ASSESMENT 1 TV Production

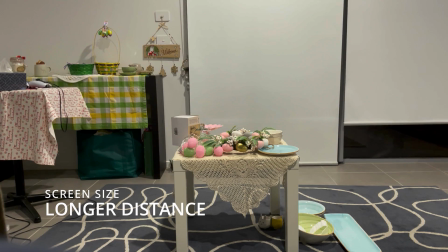0:00 Screen size. The size of the screen on which the audience watches the production can influence how they respond to what they see there.
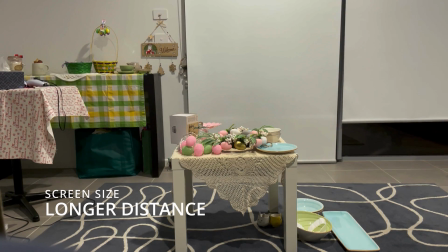0:09 It is more difficult to distinguish detail on small screen or a large screen at a distance. The picture is confined and restricted, and we tend to feel detached as we closely inspect the overall effect.
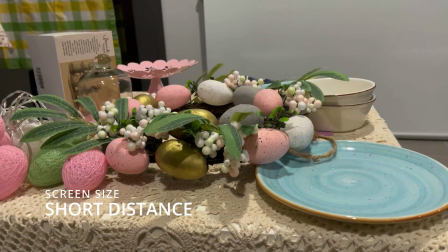0:24 On the other hand, when watching on a large screen, we become more aware of details.
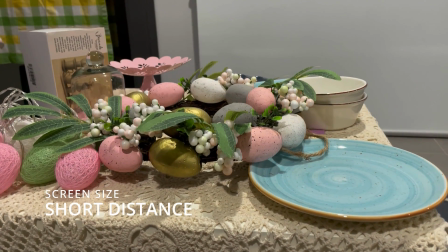0:31 Our eyes have a greater freedom to roam around the shot. We feel more closely involved with the action.
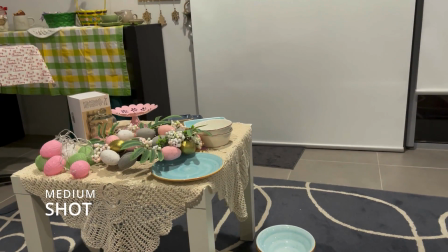0:40 Medium shot. It's a shot from the waist to the head.
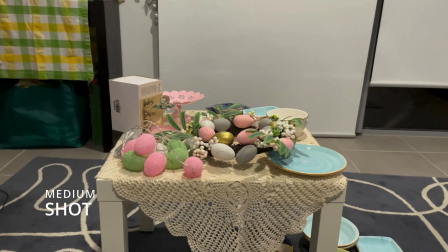0:44 It aims to uncover the character details and the main aim is to make viewers understand the story better.
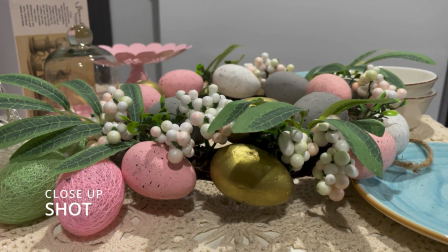0:52 Close-up shot A close-up shot is a type of camera shot size in film and television that adds emotion to a scene.
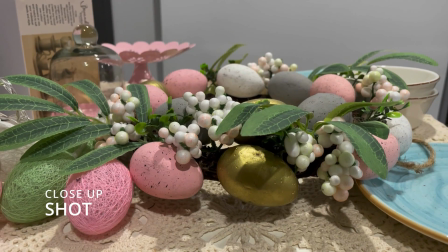1:01 It tightly frames an actor's face, making their reaction the main focus in the frame.
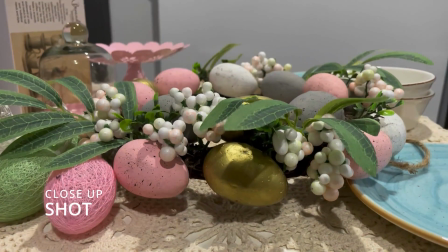1:07 The director of photography films a close-up shot with a
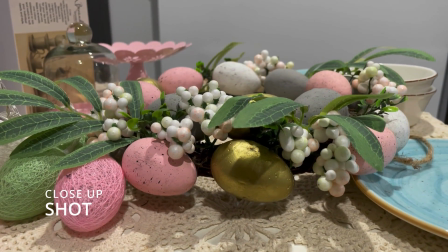1:12 long lens at a close range to add depth to the field.
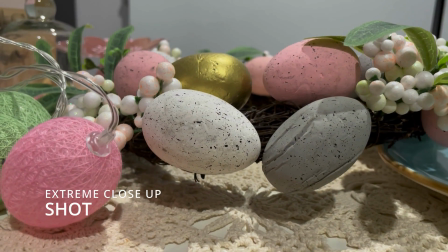1:19 Extreme close-up An extreme close-up shot frames a subject very closely,
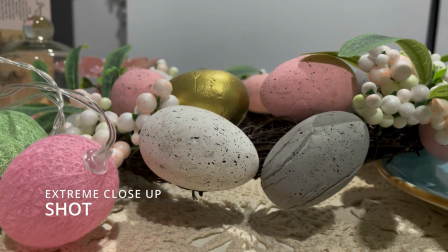1:25 often so much so that the outer portion of the subject are cut off by the edge of the frame.
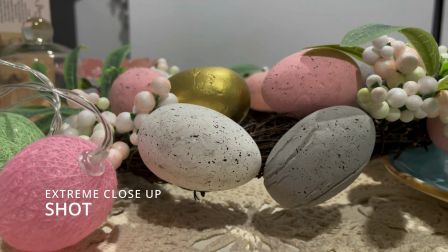1:32 Adds more detail and clarification. Long shots.
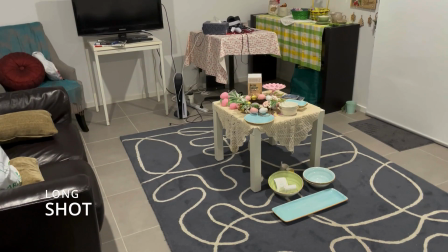1:37 Long shots show the subject from top to bottom for a person.
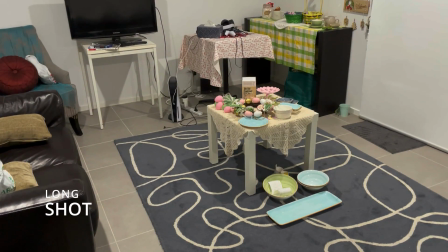1:42 This would be head to toe. Though not necessarily filling the frame,
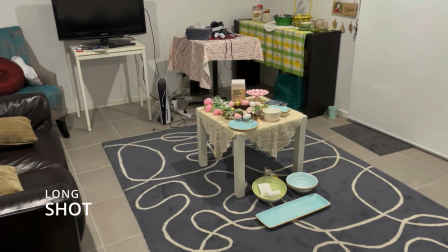1:48 the character becomes more of a focus than an extreme long shot But the shot tends to still be dominated by the scenery
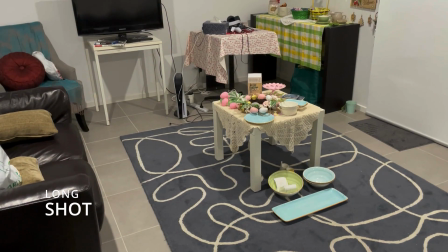1:57 Show where the action is taking place by establishing the scene Allow
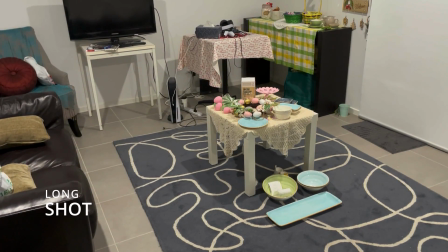2:04 audience to follow broad movement Show relative movement of the character Determine the mood
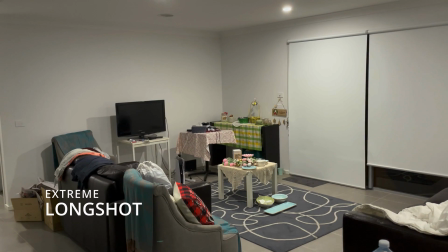2:13 extreme long shot extreme long shot can be taken from as much as
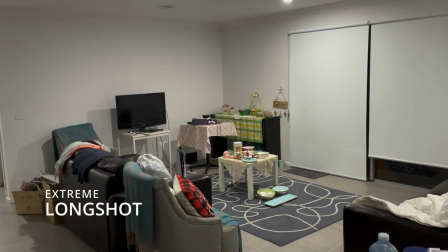2:18 a quarter of a mile away and is generally used as a scene setting establishing shot it normally shows an exterior to create a
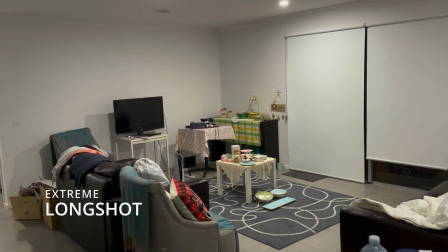2:29 great atmospheric impression or can show multiple of action going in one scene